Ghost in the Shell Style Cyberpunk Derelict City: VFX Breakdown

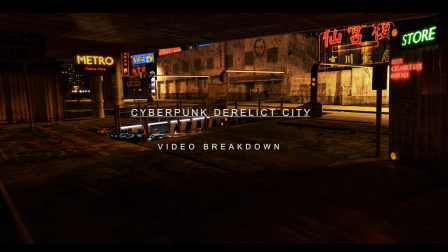(0:00)
What's up guys, it's Brad from JBH Media here. Today I'm going to be going over this little visual effects test that I created in order to try and replicate
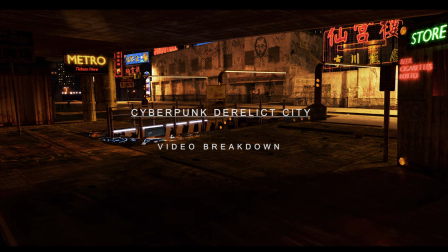(0:06)
some of the effects in the new Ghost in the Shell movie that was just released a few months ago. It's kind of this cyberpunk style street reality where it's grungy and futuristic at the same time. So I'll just be going over how I created this little visual effects test inside of Blender and After Effects from start to finish.
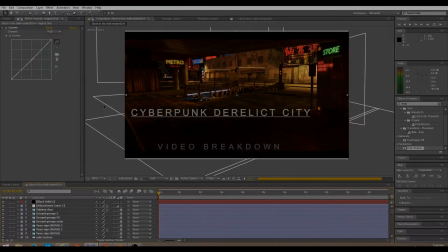(0:23)
So yeah, let's get started here. Here's the final shot with the grain LUT applied to it.
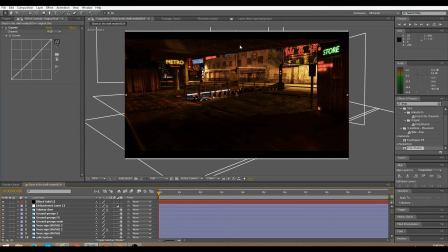(0:28)
As you can see, we have the characteristics of kind of some like cyberpunk type reality where it's very grungy but also futuristic with the neon signs and new street lights as well. We have some interesting neon everywhere along with some kind of derelict and grungy background here. I'll show you the original shot here.
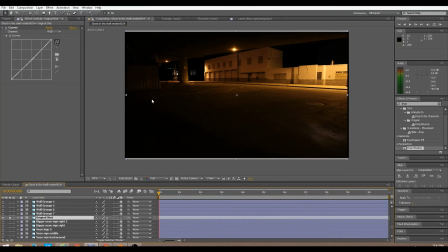(0:45)
If I went to a street under a bridge in Los Angeles at night and I took this photo on a nice wide angle lens with the idea that I would replace the background. But yeah, this is the original shot, and I'll be going over from start to finish how I created the final version. The first thing I wanted to do was build kind of a subway system in the foreground here.
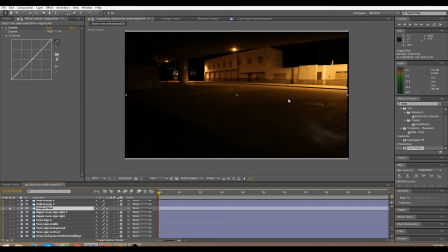(1:04)
One of the things that's a little bit more important to match when your objects are in the foreground is the perspective of those objects. So this is one of the reasons that I decided to create the foreground and the subway station inside of a 3D program so that I could get all the lighting and materials to look a little bit more accurate to the original environment,
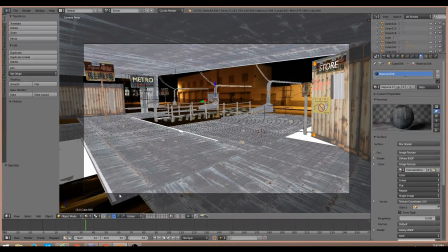(1:24)
the original shot here. Going inside of Blender here, this is the scene that I modeled.
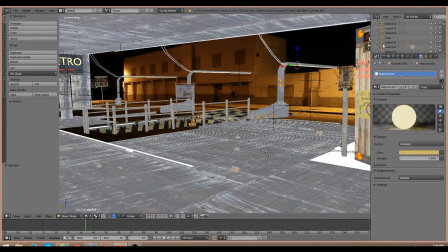(1:28)
So the first thing I did was I created these 3 street lamps, and those are kind of supposed to be illuminating this street along with a street lamp over here that's lighting everything as well. Wanted to try something a little bit more futuristic for the lighting. The next step I did was I created actually the subway station itself.
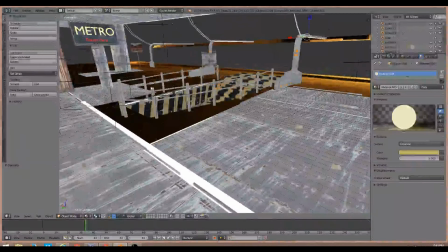(1:43)
It's just kind of some stairs that go into the ground, and then I created a little barrier around it.
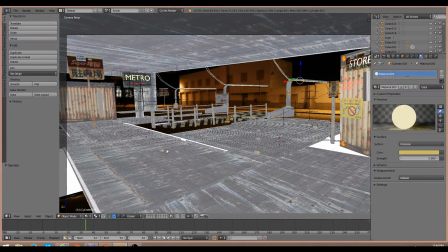(1:49)
In addition to that, I've also recreated all the floor. I wanted it to look a little bit more grungy than the original shot, so I created kind of a concrete texture with a little bit of specularity to get the glimmer off of the neon background a little bit more. So I've done that. I've added some specularity to most of the materials as well.
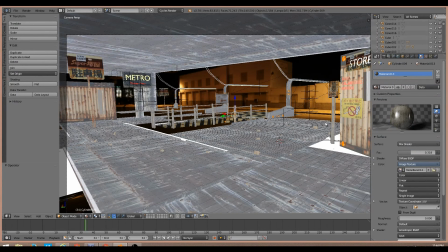(2:06)
I tried to make these railings, as you can see here, a little bit more specular as well. But yeah, this is kind of the general scene that I modeled inside of 3D.
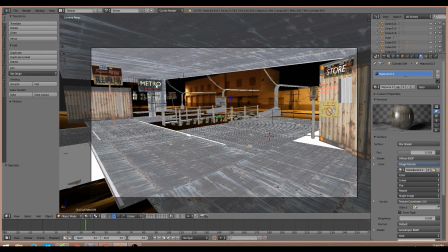(2:14)
Fairly basic, just kind of a hole in the ground, some stairs going down, some striped texture here, neon signs here with a concrete background.
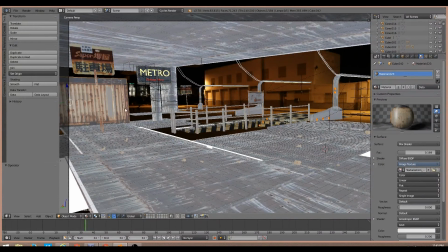(2:22)
These posts are kind of a rusted metal type texture. Then I've also created this kind of shipping container that also has a rusty texture on it as well.
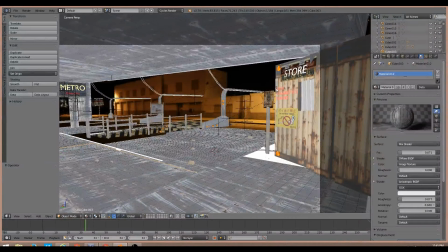(2:30)
But yeah, then I also created this store in the foreground. I kind of wanted to create some neon signs in the foreground as well as the background to make sure the foreground and the background blended together a little bit better. So I've created this text inside of Blender, and then I made them an emission material, which means they emit light, which also interacts with the scene.
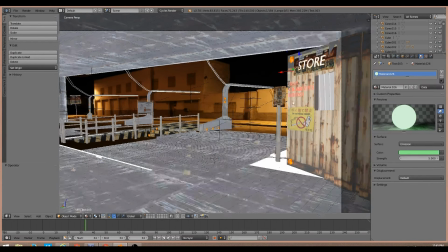(2:47)
Environmental interaction is a key to selling the shot a little bit better.
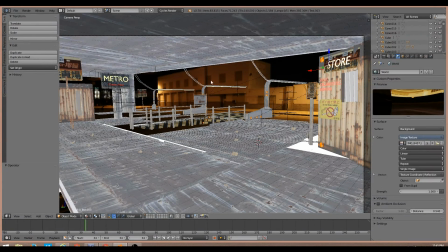(2:50)
So I've created this scene inside of Blender, and I've also projected the buildings from the original shot onto the background so that they're actually reflecting onto the scene here to make that lighting and the reflections a little bit more realistic. In addition to that, I've also added some more lights here.
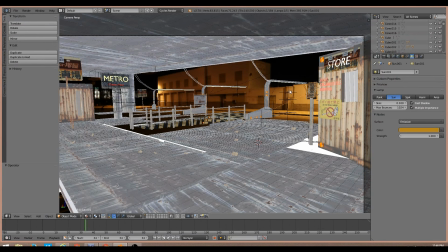(3:06)
As you can see, there's a light over here that I've created inside of the 3D program that emits kind of a yellow kind of backlighting all this area here.
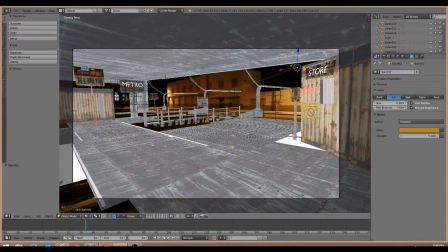(3:13)
I've just created these 2 lights that kind of backlight the interior portion that is 3D here. And one of the things we talk about in cinematography is extending sources, extending the light, and making it feel motivated.
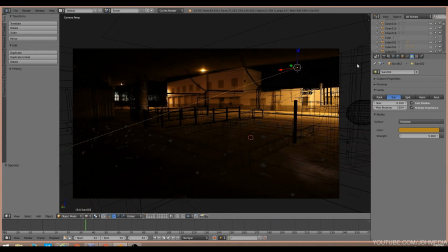(3:25)
And because I had the street lamp in the original shot that's behind this building here, I'm able to kind of cheat the way that I light the rest of the scene inside of 3D.
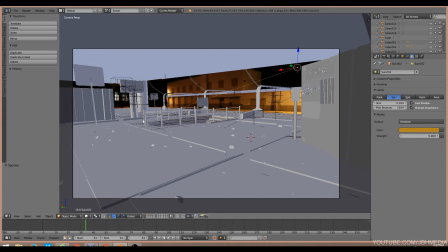(3:33)
I can create my own little sources that are the same color temperature as that street light and extend that light under this bridge here.
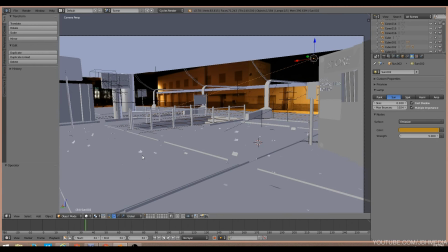(3:40)
So this is the general idea of the 3D program. Fairly basic scene.
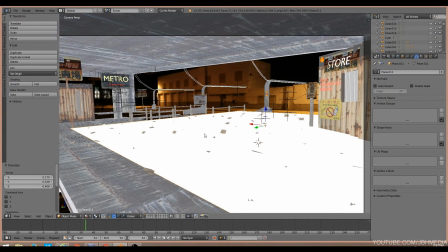(3:44)
I've also added a little particle system to create these pieces of paper on the ground to add a little bit more to the grunge of the environment.
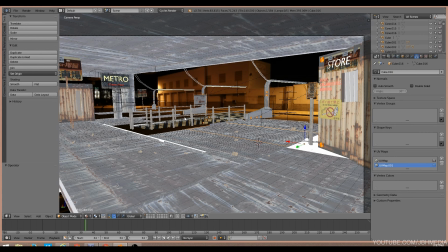(3:53)
But yeah, I rendered that out with an alpha channel here in the background and then overlaid that onto the original scene as my first step to the process.
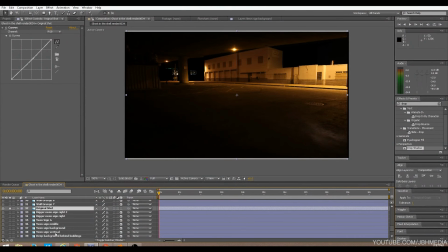(4:01)
So here we are inside of After Effects, and the first step I did, as I said before, is I overlaid that 3D render that I just created onto the scene.
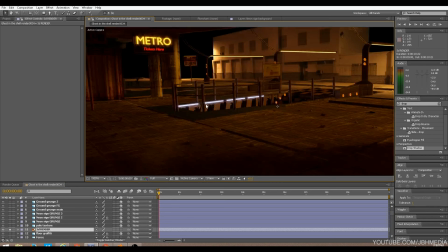(4:11)
So as you can see here, now that you can actually see the render,
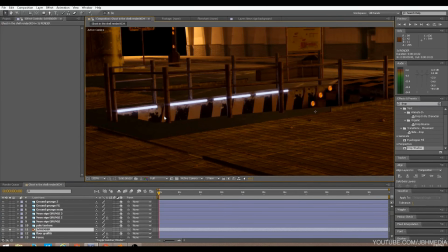(4:14)
I've created some lights here with an emission material inside of Blender that also help to illuminate the interior of the subway.
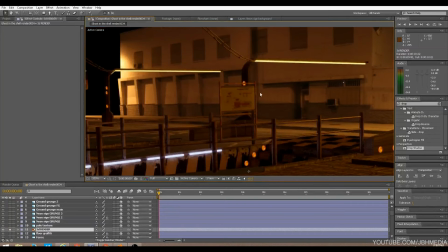(4:21)
And I've also created these kind of reflectors to add a little bit of accenting light in different areas.
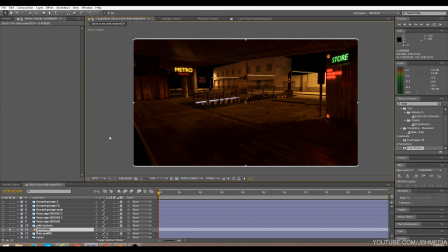(4:28)
But the first thing I wanted to do after I added the 3D layer is make it a little bit more grungy of an environment.
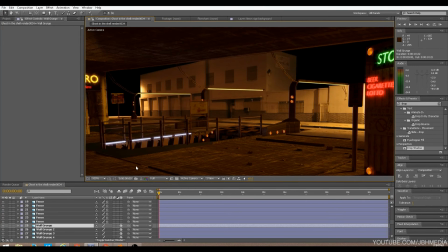(4:34)
So I started with the background, and I wanted to just grunge up this entire building here. So I just started adding different layers of grunge.
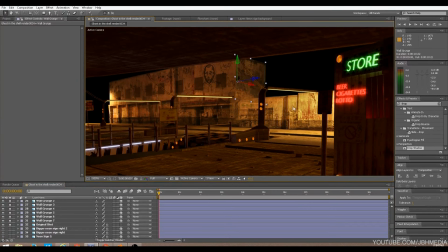(4:45)
And just bringing that all in here.
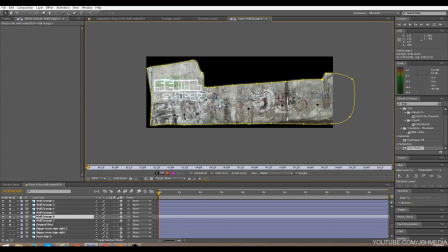(4:50)
And it's just graffiti. It's just a simple graffiti layer. What I've done here is I've taken different photos of graffiti off of cgtextures.com
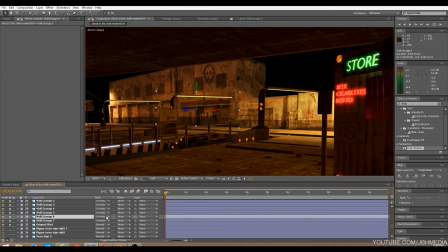(4:58)
and I've overlaid them onto the scene, and then I changed the layer mode to overlay instead of normal.
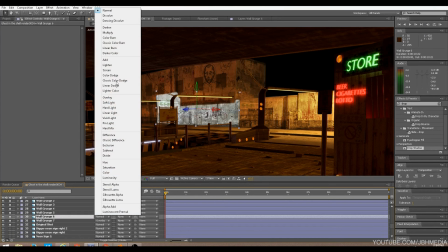(5:07)
Normal will just overlay the image as you see it when you download it, but if you change the mode to overlay,
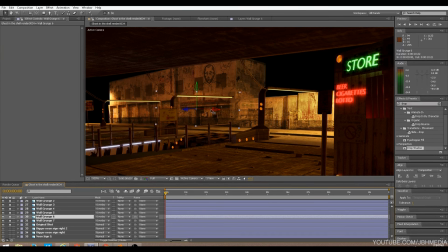(5:13)
it will actually keep what is behind it, and you're actually overlaying that as another texture that interacts with the original shot.
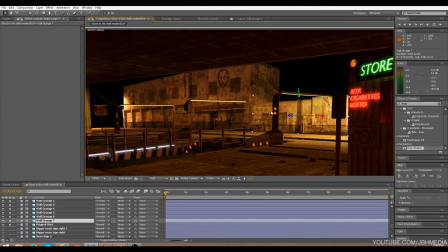(5:21)
So I've done that to all these, and kind of grunged up the background to make it feel a little bit more gritty.
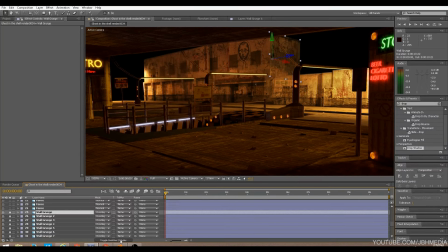(5:28)
One thing that's important to match when you're laying on these layers of grunge in the background is the perspective of the grunge. So I've actually made these layers 3D textures, and what that means is you can actually rotate them as planes into Z space.
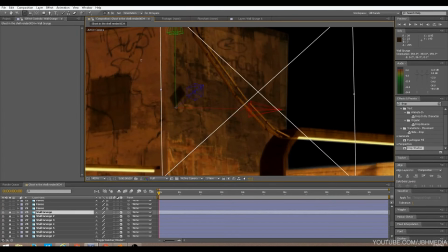(5:44)
So for example, if you're looking at this texture right here, I can actually rotate it and change the perspective.
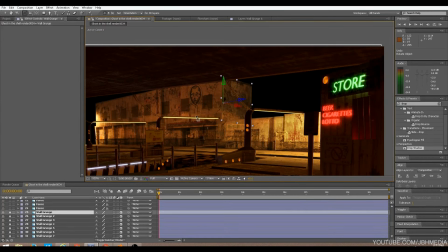(5:53)
So that's pretty important when you're adding textures over something, is to make sure the perspective is matched.
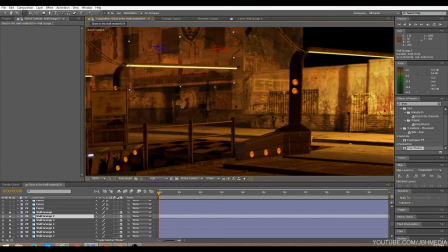(6:00)
So for example, here's another one here. I've kind of made it a little bit diagonal in the scene because the perspective of the building is a little bit diagonal as well.
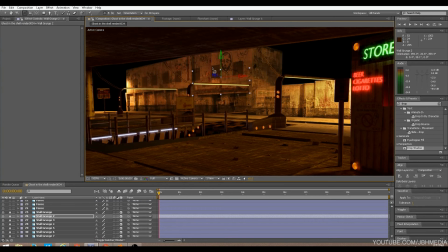(6:07)
So you can rotate it and it's not going to look right. You want to make sure the perspective matches.
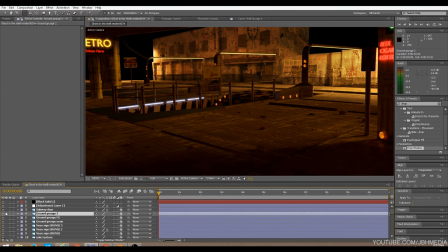(6:14)
So I also wanted to grunge up the foreground here, so I've just taken some more grunge elements, added them here,
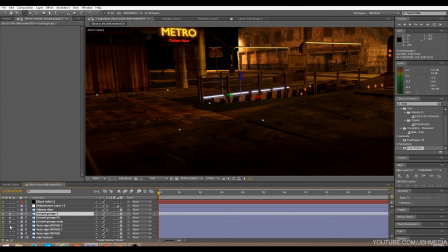(6:22)
some graffiti, just some more layers of detail here.
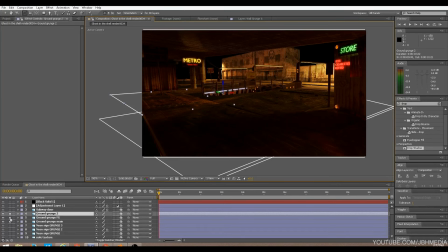(6:27)
And one of the things that helps sell a little bit more realistic of a shot is little idiosyncrasies in your 3D objects.
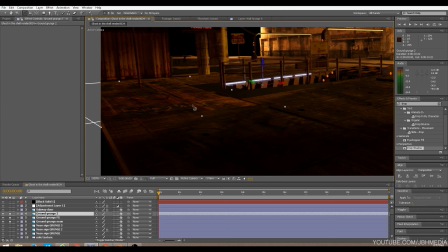(6:35)
I knew inside of Blender I didn't add these layers of grunge, so I just decided to do that in the compositor and add to a little bit more realistic feel.
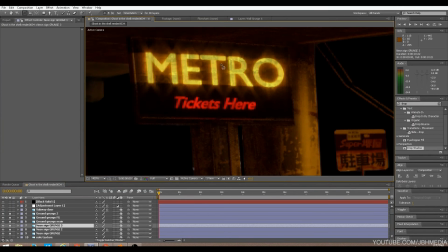(6:45)
I've also added some grunge to the signs here, just to create a little bit more detail in that light here.
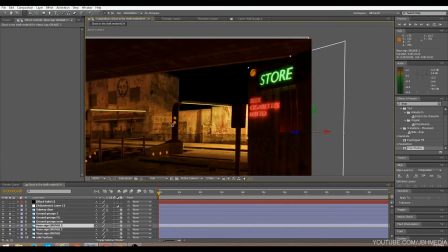(6:53)
And I've also done it this one as well to kind of create some flaws in that object as well, to create that sense of realism.
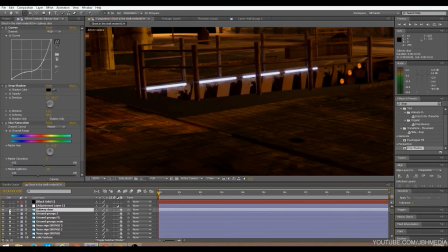(6:59)
I also wanted to create a little subway door here, like a maintenance door, so I've added on this.
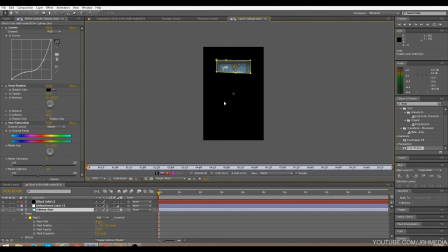(7:04)
It's just a basic picture of a door that I masked out this portion of and placed it into the scene here.
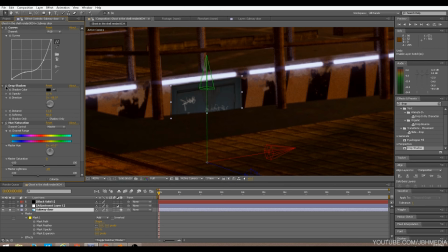(7:11)
And then what I've done is I've played with the color to match the environment here, along with added a drop shadow to make it feel a little bit more three-dimensional.
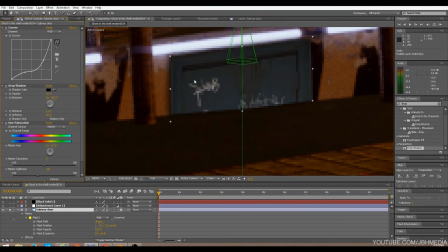(7:20)
As you can see in the background here, I added this drop shadow inside of After Effects, and even though this isn't a 3D layer,
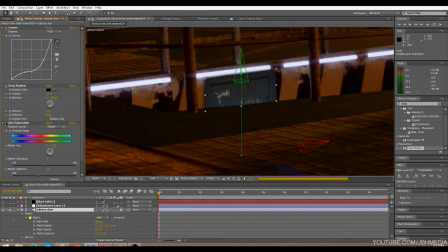(7:26)
I was able to match it good enough to make it feel like it was in the scene. But yeah,
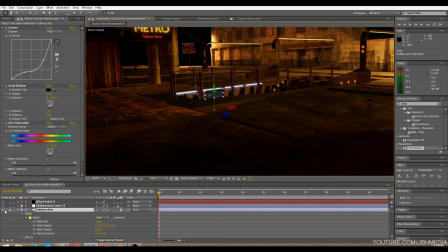(7:31)
the next step was to create the background of this image. So I wanted to create the background with two different elements.
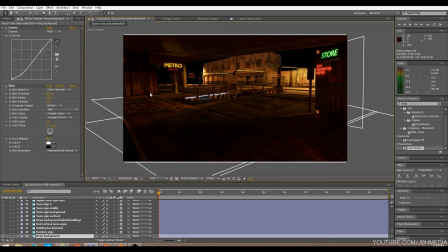(7:38)
I wanted to create a deep background of just a city at night, and then I wanted to add specific layers of neon signs to create that cyberpunk type look.
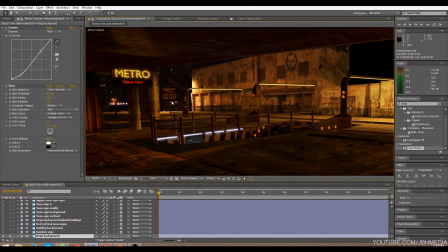(7:48)
So the first thing I did was I added this deep background to just kind of a basic picture of a city here.
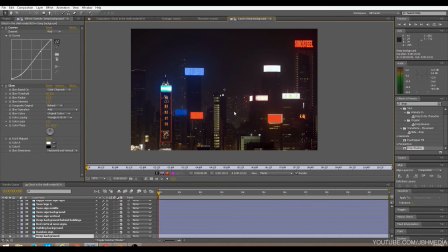(7:55)
This is the actual photo itself, but because I scaled it up and I put it so far in the background,
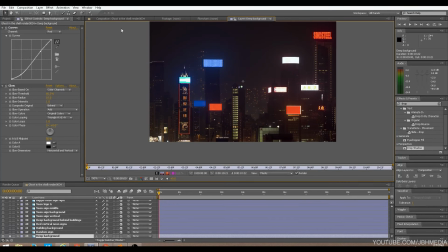(7:59)
I've just used kind of little pieces of these lights in the background to create another layer of depth.